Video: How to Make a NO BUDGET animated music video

This is SpringShoe Tips and Cheats. My name is Pat Bradley. My company is SpringShoe Animation and Illustration, and today we have something a little different.
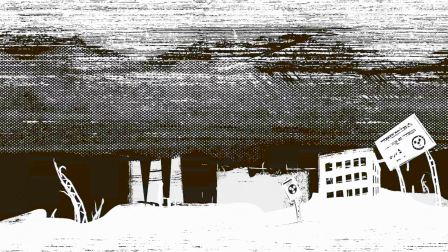(0:06)
How to make a no-budget animated music video.
I never seldom see.
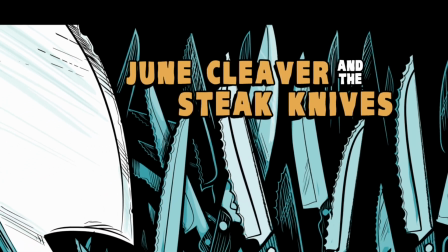(0:14)
This is a video from my brother and my band, Cleaver and Steak Knives, which has a fierce but very small following.
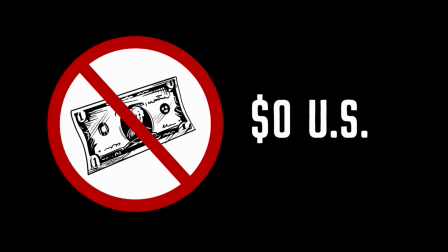(0:21)
So our budget was set at a hard $0. The song was also a cover, so we didn't want to spend too much time on it.
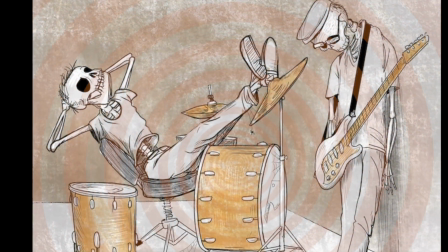(0:27)
But we've been told that playing covers on YouTube is a great way for people to discover new music. So while we sit back and wait for our popularity to soar,
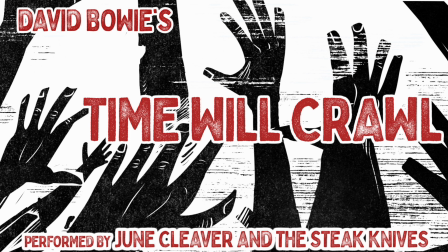(0:35)
I thought I'd show you how it was made. The song is Time Will Crawl from David Bowie's 1987 album, Never Let Me Down.
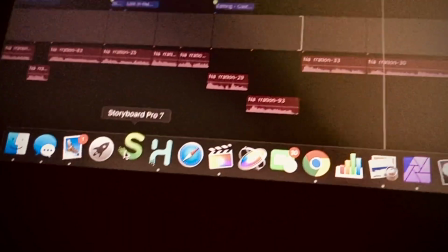(0:42)
I started storyboarding in a program, strangely enough, called Storyboard. If you're doing storyboards professionally, I highly recommend it.
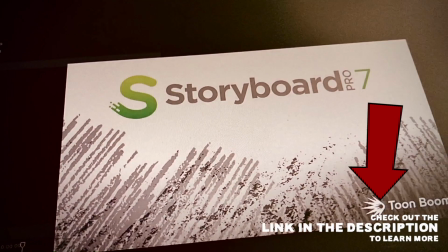(0:50)
If this is just for fun, then use whatever drawing program you have.
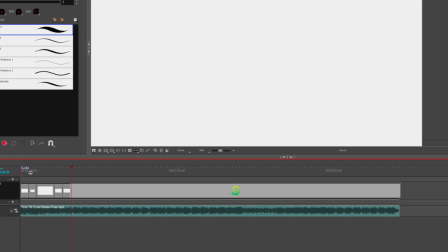(0:57)
So I brought in an audio track and started cutting it into different scenes based on the lyrics and the beat.
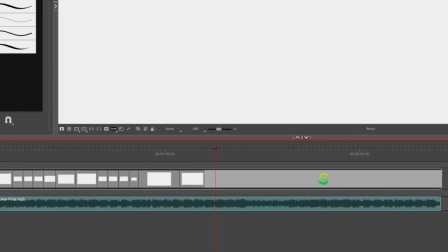(1:03)
The song is in 4/4, so I tried to keep the cuts either lined up with the lyrics or with the first beat during the verses. But in the chorus, the accent's on the second beat, so I tried to keep the cuts in line with that accent.
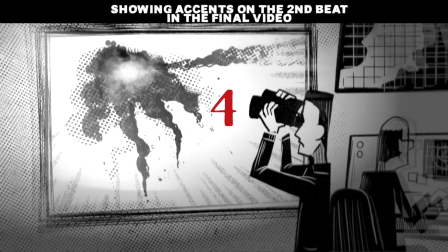(1:16) He just flew till he burst, till our mouths run
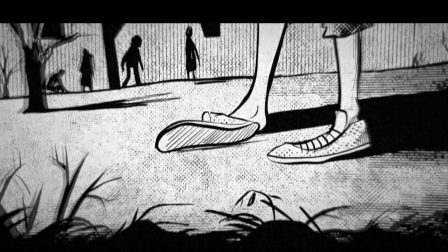(1:23) dry, till our feet grow small, till our tails fall off.
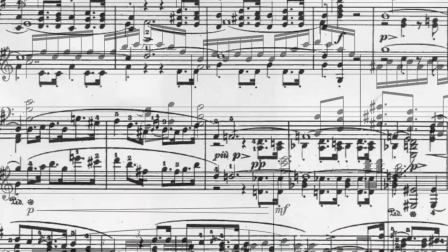(1:28)
And this is not to say that you need to know music theory in order to cut a video. It's just a starting point and a subtle way to distinguish the verses from the chorus.
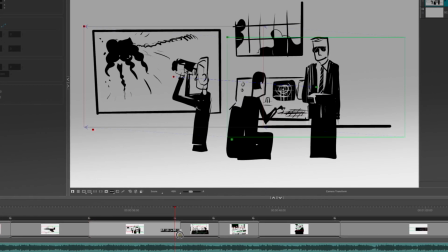(1:36)
And I tried to make it more interesting by making the cuts a little irregular.
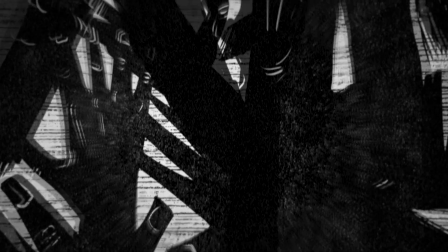(1:41)
Some go on for one measure and others go on longer. And I began by making some really rough sketches.
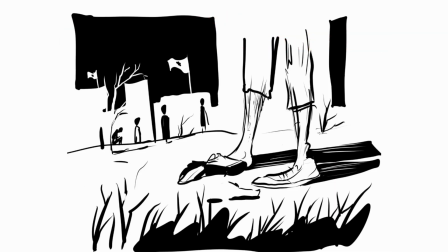(1:47)
These were never meant to be seen by anyone but myself. And in Storyboard, I planned out the camera moves for each shot.
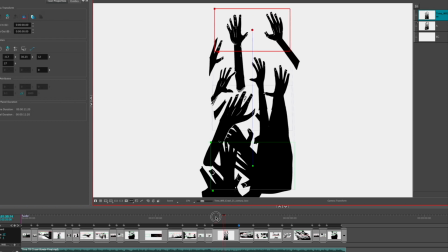(1:53)
Again, if you don't have Storyboard, you could do this in a video editor like Final Cut. I did a separate video about animating with a camera, and you can check that out.
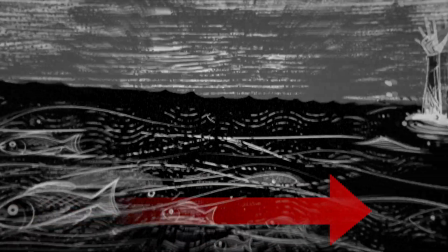(2:01)
And here I'm using a lot of the same ideas, where the direction of the pan is consistent between scenes,
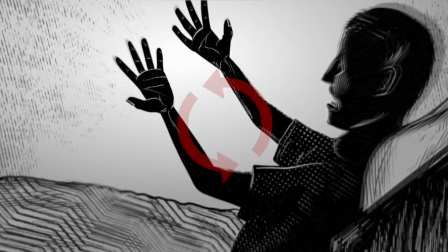(2:07)
or there's some subtle rotation going on in other places.
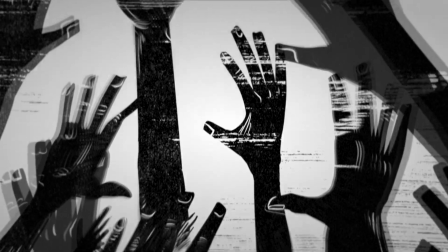(2:11)
Since the characters in the drawings aren't moving, you have to be extra thoughtful with how you're moving the camera. Now there's no one who's better at creating work for themselves than I am, so I had to really restrain myself from making more scenes than I needed to. Remember, this is no budget with a really tight timeline. By the time I was done, I ended up with 23 scenes.
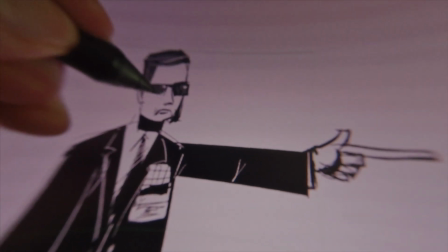(2:34)
Storyboard has some really great drawing tools, but I wanted to add a lot of extra line work and texture.
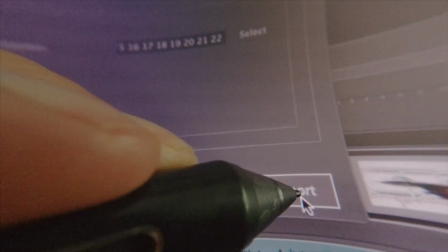(2:40)
So I kept them really rough and then exported them onto the iPad. The joys and pains of working on an iPad.
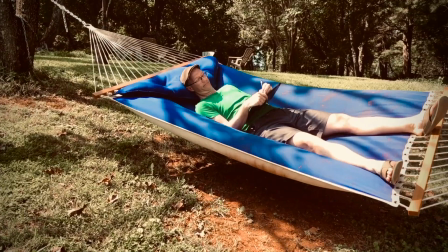(2:48)
I like drawing on an iPad because it gets me out of the studio. And I'm able to draw on a patio, under a tree, lying in a hammock.
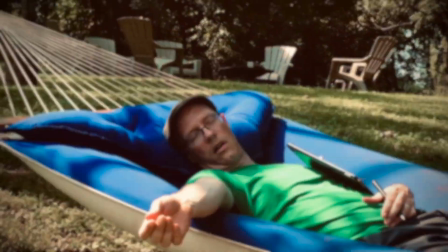(2:56)
Of course, this is a bit of a fantasy because drawing on an iPad for long periods of time can be murder for your neck.
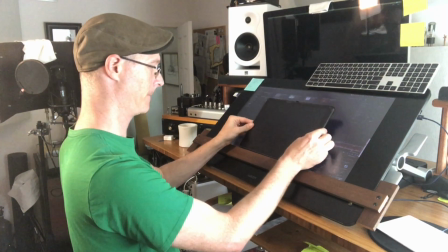(3:04)
To combat this, I've made a little iPad holder that I can place on top of my Cintiq, but it keeps me stuck in the studio.
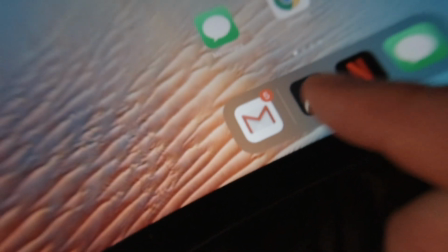(3:13)
So the real reason I'm drawing on the iPad is for this program called Procreate, which I highly recommend.
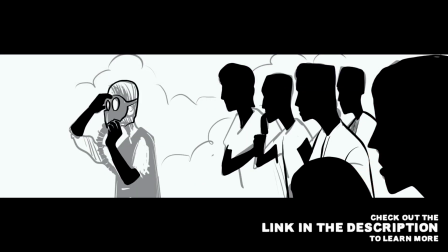(3:19)
I was also really excited to try out these True Grit textures.
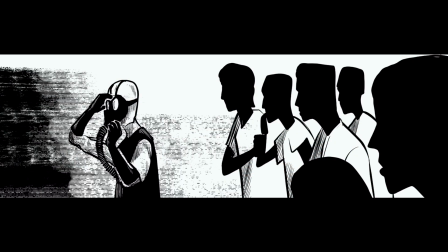(3:24)
Incidentally, if there's any companies that want to pay me for this advertising, I'm open to the idea.
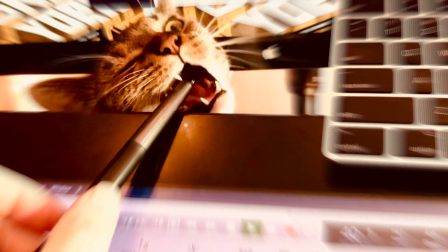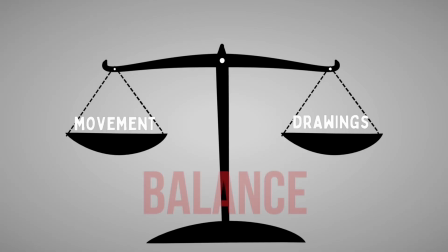(3:34)
So the real lesson here is about balance. Something in this video has to be interesting.
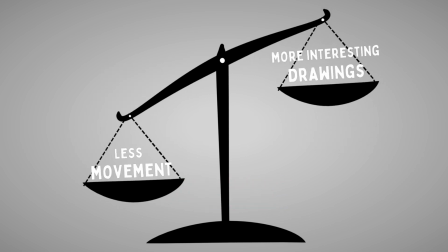(3:39)
If it's not going to be the movement of the drawings, it has to be the drawings themselves. With no budget and very little time, you're going to have to draw efficiently.
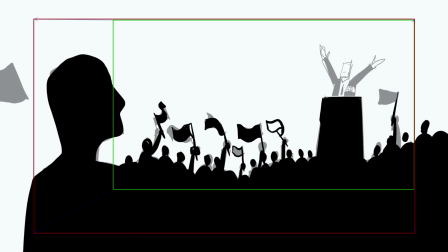(3:47)
So one thing that helped that was making all the drawings black and white. Didn't have to worry about any color design.
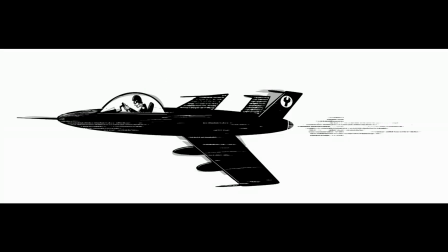(3:54)
And then adding the textures is actually a time saver because it's kind of just filling in the space.
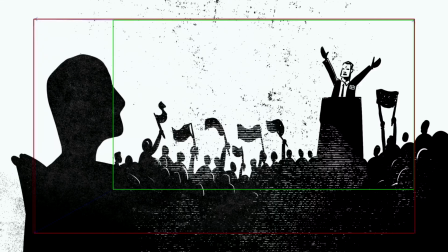(3:59)
It's making things instantly a little bit more interesting. And another thing that makes the drawings easier is the fact that most of these characters are actually silhouettes.